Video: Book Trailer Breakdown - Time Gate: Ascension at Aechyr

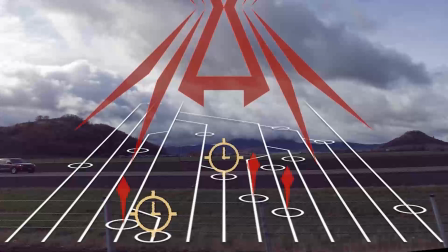3178s
And what I wanted to do for this shot, what this shot is supposed to be communicating, is Aechyr is dominating because, you know, they've got such a numbers advantage. I think I said 4-1 numbers advantage. It might even be more extreme than that.
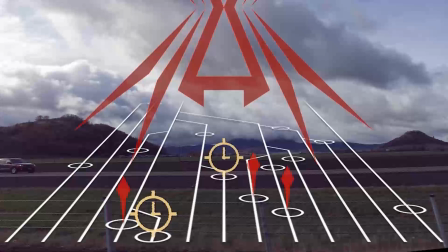3195s
But in terms of control of the timelines, it wasn't as stark as I wanted it to be, and I had kind of set myself to. I had kind of had my mind set on this shot going through,
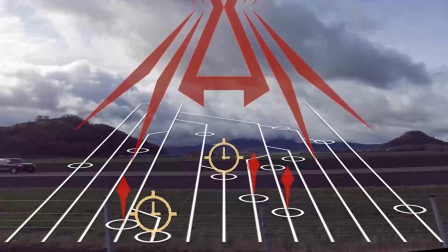3213s
which I do quite like, with the symbol overlooking it all, like the timelines are the spider's web here. But the actual images involved don't quite communicate the same story as far as the symbols on the timelines, that is, showing who owns what.
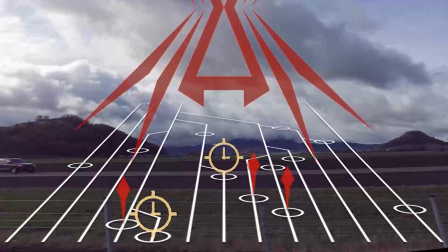3230s
So I tried to time when the symbols would fade in and fade out so that there was always more red in there than the timepiece symbols.
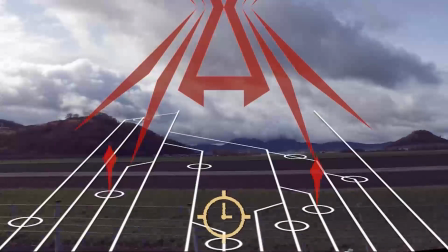3241s All worlds, and exploit them for, well, whatever their cruel leaders want. But there's more to my story than that.
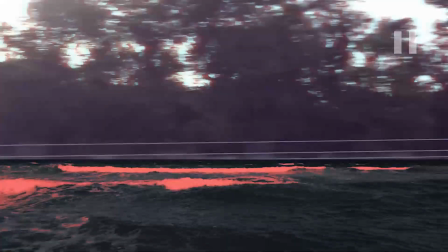3246s Every night I remember storming a beach.
Again, another wipe transition, not much to say about that. This was the point in the video where I was really kind of struggling to get some extra images in there. And I thought, you know what, haven't had quite the beach. Well, not just I haven't had the quite beach.
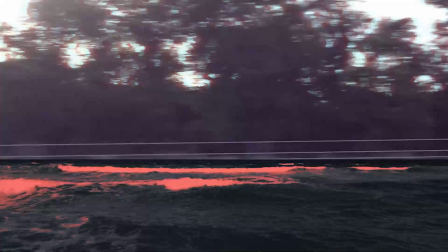3264s
Now he's actually describing his the visions again. And actually, you'll note that was the other thing, is that at this point I've got the effect of not the echo effect, but the focusing on one channel again here, so that the previous little interjections that I was making from,
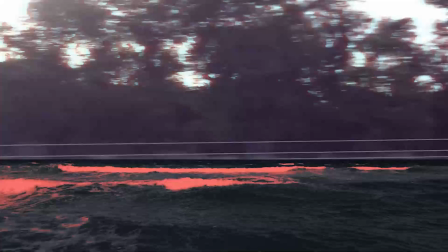3284s
the they're lying kind of thing, it's coming to the surface now. No pun intended, where it's finally taken over the narrative, whereas before it was like breaking through the narrative and like, oh, maybe that wasn't actually supposed to be in there.
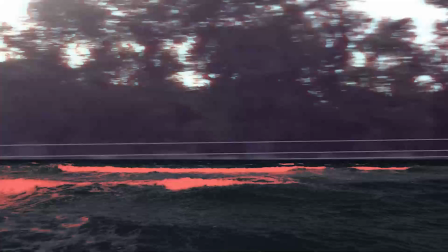3301s
Now it's like, no, that version of Kennedy is telling his story, talking about the beach here. And so I was struggling with a way to reincorporate those that footage of the beach there. Again, another color corrected thing.
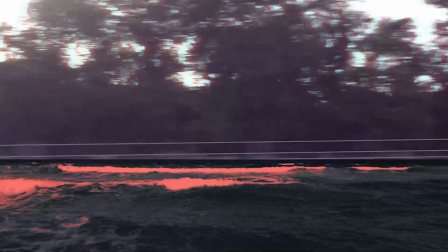3317s
I actually had a lot of luck finding footage that I could use, not in the night. I didn't have luck that way finding night footage that I could use, but I did find a lot of footage that I could use that was like rocky beaches,
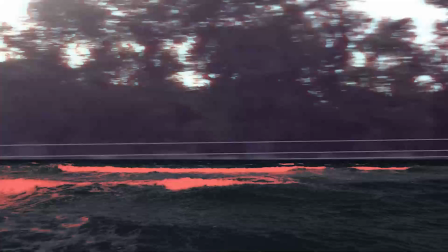3335s
which made me quite happy. But it was tricky figuring out a way that I could incorporate it here. And ultimately just kind of played around and decided, okay, we'll have water coming in here. But I do quite like the transition that I believe is the next one coming up.
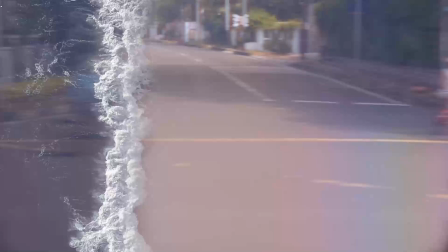3352s Beach of Marines.
Wasn't the transition, but it is this waves coming in here. The transition was, of course, just another stoplight whizzing by. Now we're getting into town at this point. So we started at the outskirts of Aechyr, as in like right at the shore.
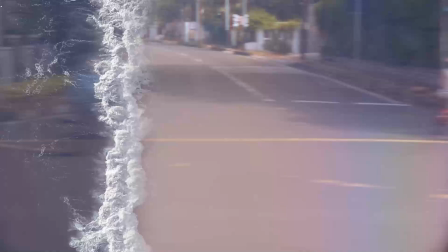3371s
All right, we saw the it's right next to the ocean. Then we're going through the middle of it, big empty spaces. We kind of saw the mountains. Now we're going to start moving towards the city here, and this is my least favorite stock footage that I've got used up in here.
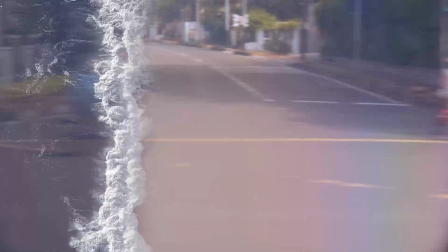3388s
But I did like that it feels like a town more than a city per se. But the stock footage is actually coming from a shot looking through like the window of a train. And it's annoying for a couple of reasons.
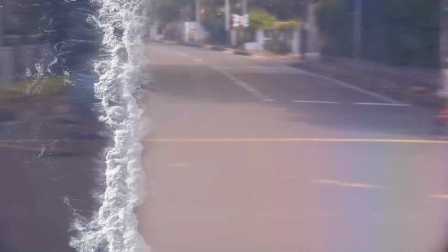3404s
For one reason, because I had to push the footage, I had to digitally zoom in on the footage so that you don't see like the train window, which also makes it very blurry. And the other thing is that it's very shaky.
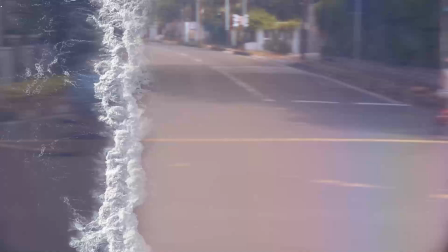3420s
And there's a tiny bit of stabilization that could be done.
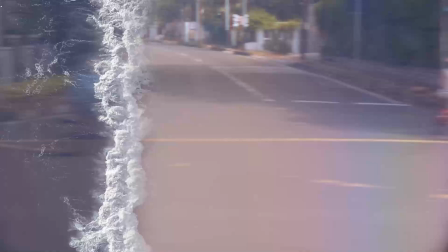3425s
And maybe someone who's like way more knowledgeable about editing could figure this out more than I could, but really there wasn't much that I could do about that, which is why this doesn't last very long. But I did feel that it was important to have something that was more of a town.
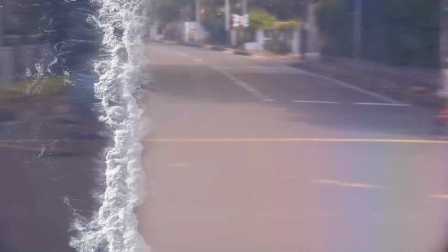3442s
If I could have found like a suburb that didn't look like crap, I would have used that, but instead this was the next closest thing. It's fine. I don't have a huge complaint about it. What I do like, however, is the waves sweeping in.
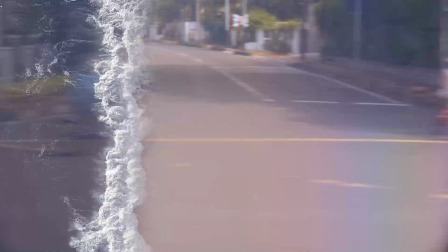3461s
I did like it. Wound up being very simple kind of an edit there, because and you can kind of see it in the still here. I didn't like outline or rotoscope the actual waves themselves. Really all it is a faded wipe that's happening here.
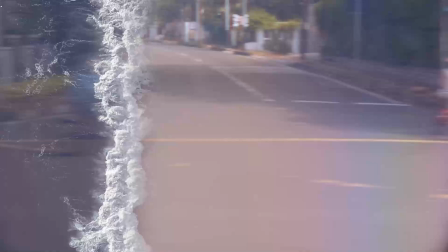3479s
So it's just, a feathered edge, and it looked good enough. And because the brain kind of does most of the work for you, and the fact that it's a leading edge of the wave against actually I think it's more water.
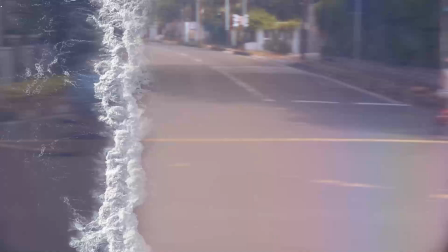3497s
I don't think, or is it beach? It might have been beach. Either way, if it is beach, that explains a lot. But yeah, it winds up working. I didn't have to do more work. Work smarter, not harder.
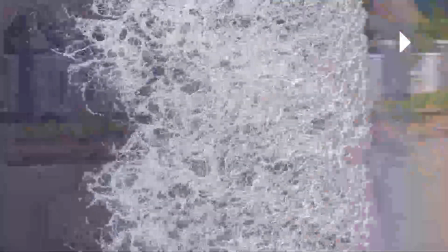3509s It's clear, but it never happened.
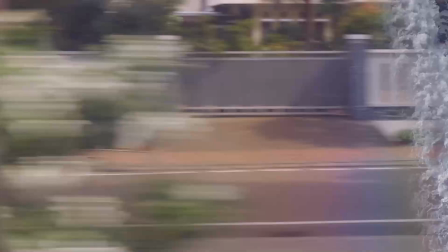3512s
And I do like how the actual footage is zooming in there too, which of course is why we have the zoom in, but it looks really nice on there. And the fact that there's like a second wave coming in gives a nice excuse for the fade out as well. And I believe we're about to hit a transition because we've got this bush coming in as well. Right?
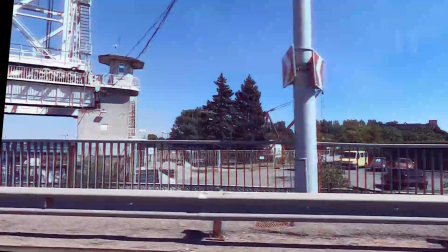3530s
Maybe the answer's like I did really like this stock footage. Actually, this one I believe I also had to slightly alter the angle for. Although looking at the fence, I don't see any telltale signs that I had to alter it.
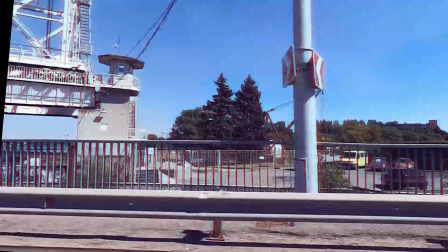3547s
But I'm pretty sure I did. I did like this one. It's, again, we're moving past the town into a little bit more kind of industrial, but we can see the water. And it's very important to me that there is a connection to the sea with Aechyr,
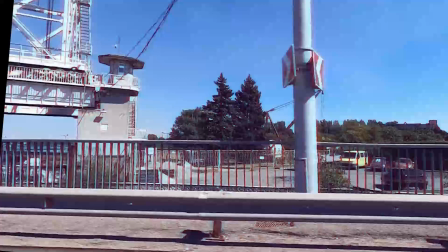3563s
and obviously we've got a lot of that with the various images from Kennedy's dreams coming in here, and the coast and the sand and the beach, very, very present here.
Here, on this island, the country of Aechyr, which...
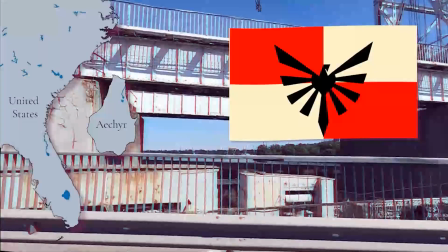3579s
And of course, we've got our little rough map here of how things look. Really not much more to say from that. I did kind of really work myself into worry about trying to get the,
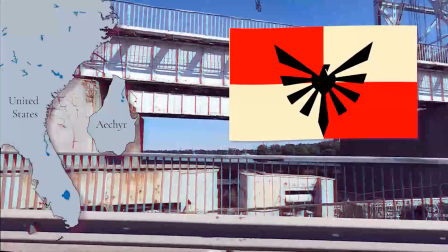3597s
it's a really simplistic flag, but I needed something on here, and it's fine. I'm relatively happy with it for what it is, but there's a lot of people that have spent a lot of thought and time into what various different flags mean and the like,
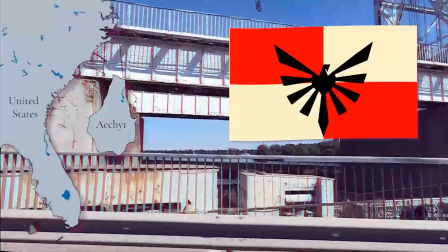3617s
and what they all look like, and ultimately I'm coming up with this like relatively simple, what would you call it? Icon. The word icon is the best that I could describe with it.
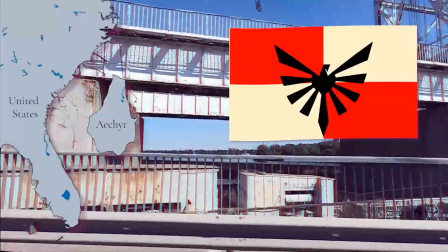3633s
It's almost digital in its simplicity, and it doesn't really match up with how most flags look. But I guess creative license. I do like the general shape, if maybe not the finer details of the
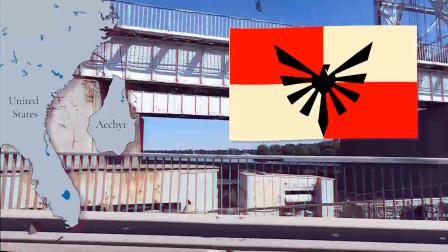3653s
eagle that I've got going on there. It does wind up look a little bit different. You've almost got kind of a heart shape going on, and I did kind of like that, or a shield with the wings and kind of more of a heart with the inner body.